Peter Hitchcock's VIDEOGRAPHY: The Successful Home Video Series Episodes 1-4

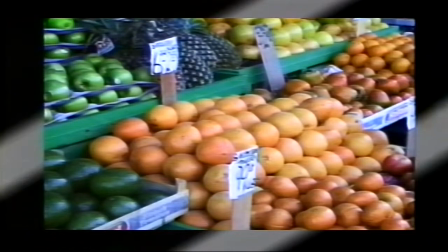48:25 Remember this from the beginning of the show? This is your assignment. Make an in-camera visual essay.
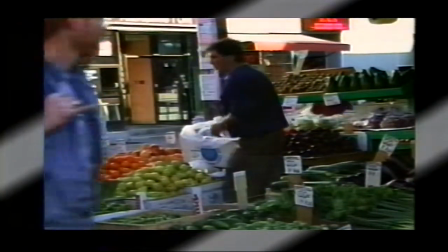48:31 If you don't have a fancy camera, simple cuts will do. The subject could be your street, your town, the fall fair, whatever.
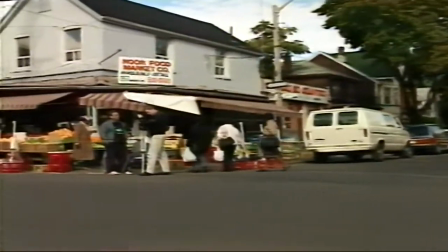48:39 To help you out, we gave this assignment to a videographer. Then we took our camera and followed him around.
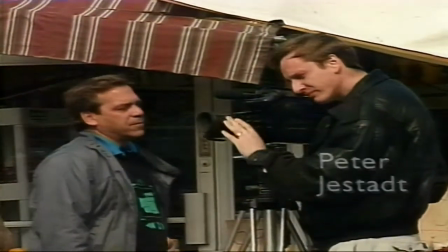48:46 Do you always figure out right away what the first shot is to take?
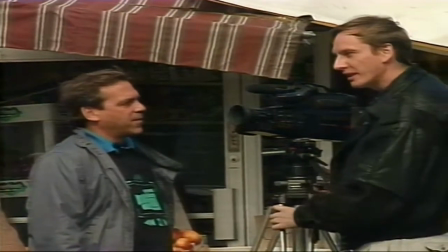48:51 How do you establish this kind of Well, that's the fun thing about video. It's not till you actually turn up on location that you really know what you're going to do.
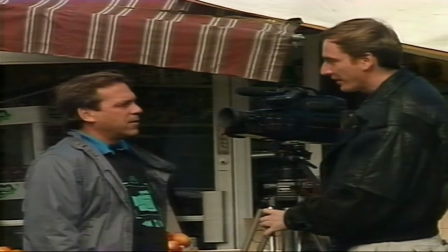48:58 So you wait around, you find something interesting, see how people are reacting to you and whatnot.
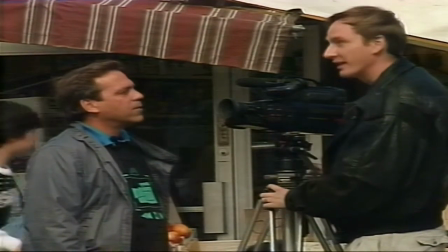49:03 And when people are feeling comfortable, something just comes to you. Like the road sign here, help establish a shot.
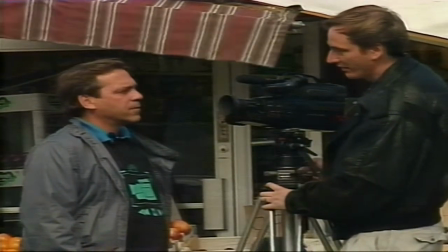49:12 Lets us know where we are. No, don't let me stop you taking the shot. Okay.
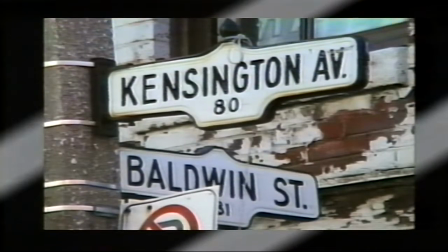49:18 This effect is simply a wipe on a freeze frame. Show me the effects that come with your camcorder.
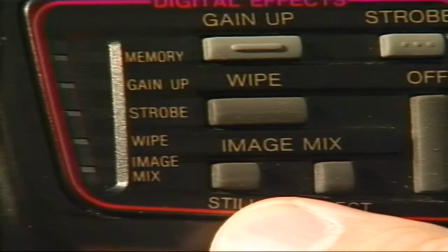49:26 Well, this one here can just freeze an image, so you can tape it. And you can do different things with that freeze by pushing this button several times.
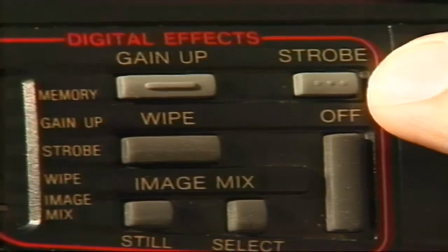49:34 This here will just strobe. A lot of people like to see a picture strobing. You might get someone dancing.
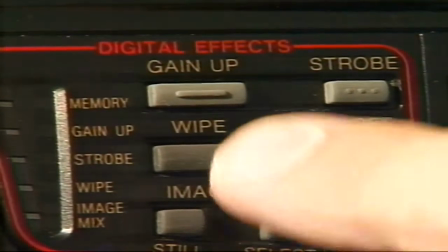49:39 That's like a series of stills? Yeah, and it looks interesting. Here, if we push this button, it freezes at the end of the scene that we shot,
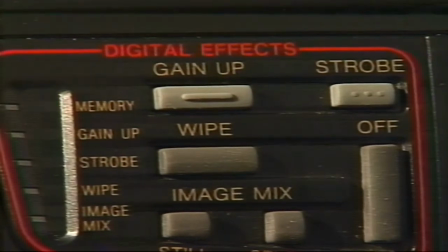49:48 and it dissolves or wipes to the next shot, depending on how many times we push this button here.
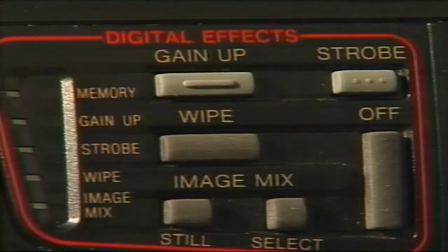49:53 See, it freezes when you push stop on the camcorder button. That's right.
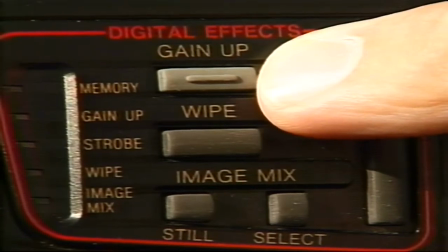49:57 And this one up here is if there's not enough light, say inside your house around a birthday cake, somebody turned down the lights, if we push that button, we'd have enough light.
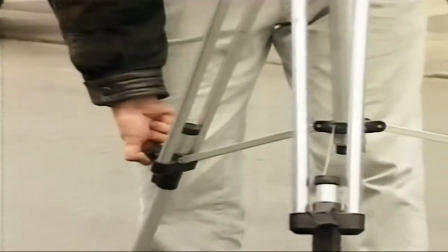50:09 I never take my tripod along because I'm always, it's an extra hassle, but I notice that
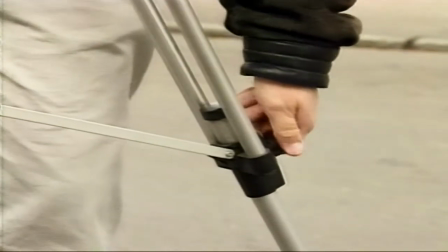50:16 you're a lot more regular at using a tripod. Yeah, I guess it's just the mood I'm in today.
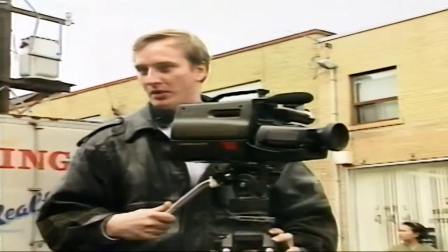50:22 Sometimes just on my shoulder is the most fast and interesting way of capturing something.
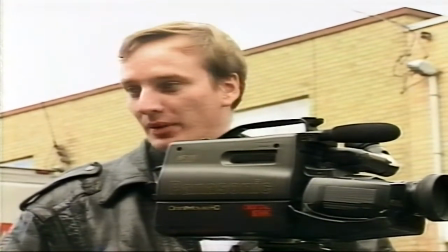50:27 If I have this tripod, people might start running away from me or something. So today I'm in a tripod mood.
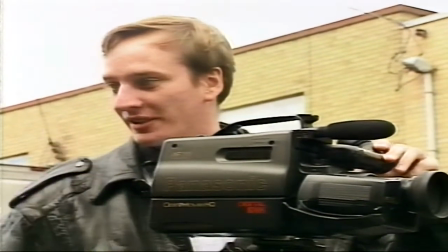50:33 And it's a different picture altogether. You can get a lot more close-ups that way too as well. Yeah.
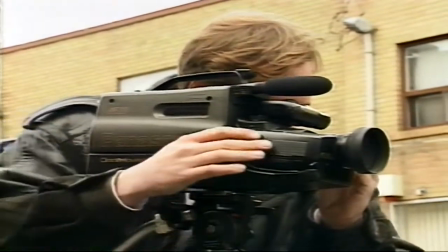50:38 When shooting close-ups or macros, a tripod prevents a shaky picture.
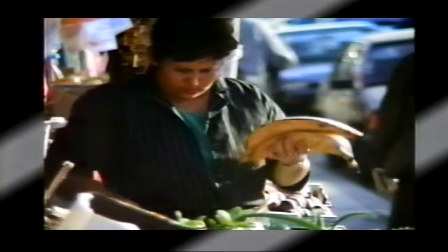50:44 Noticing detail and getting more close-ups than wide shots makes for a more interesting video.
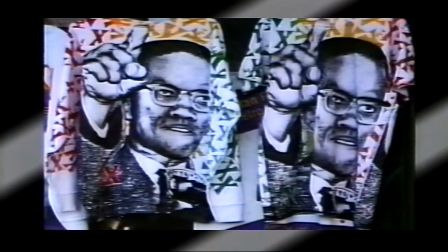50:49 Look out for abstract shots and textures that can also tell the story. You don't look too happy.
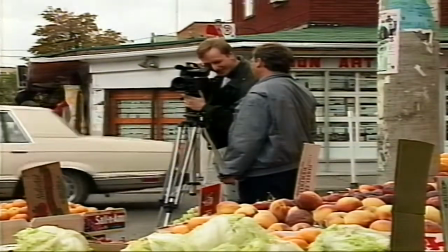50:55 No, I just did a shot here and I didn't like it at all.
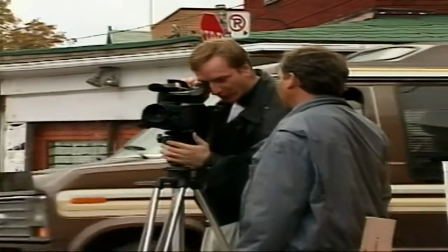51:00 I made 3-4 mistakes here, so I'm just backing up.
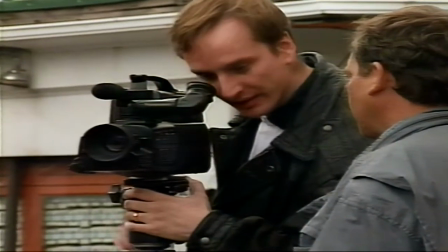51:06 And I eliminated the scene, and I'm going to change it and put a different one in here.
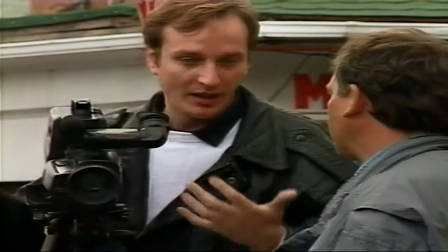51:11 Normally I'd take this out in editing, but today I'm doing an in-camera edit, so I'm going to put this instead of that last scene.
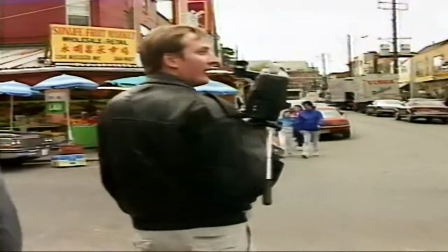51:18 Now nobody will ever see his mistake. What you looking for? Interesting faces.
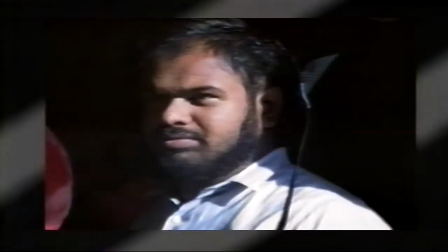51:26 There's nothing more interesting than a human face. If you can, use a long telephoto lens to get those candid shots from far away. Well, Peter's off making his video, and I'm standing here like an idiot wishing I brought a camcorder, because this reminds me of the Caribbean. There's nowhere you can take a bad shot in this particular market. Everything's so interesting. I know for my plan, I would establish the market by showing a few wide shots of the streets and the people, but then I'd be excited to concentrate on all the little details, you know. I saw a shot where a patent leather shoe was reflecting a dead chicken, and there's a wonderful signage.
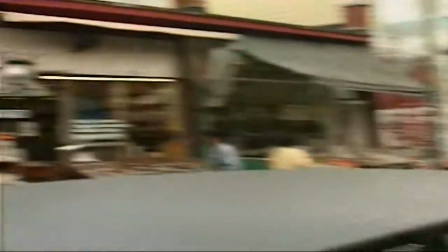52:06 For instance, there are signs all over the place that say meat market. As a matter of fact, that very market over there has a sign that says all meat refrigerated, and right below it, sitting on a board, obviously not refrigerated, is all the meat. Most of the stores proclaim cheap this, or best prices, or most unusual thingamajig. There are also varieties of fruits and vegetables I've never seen before. There's a wonderful thing over. Why didn't I bring my camera? Look at that.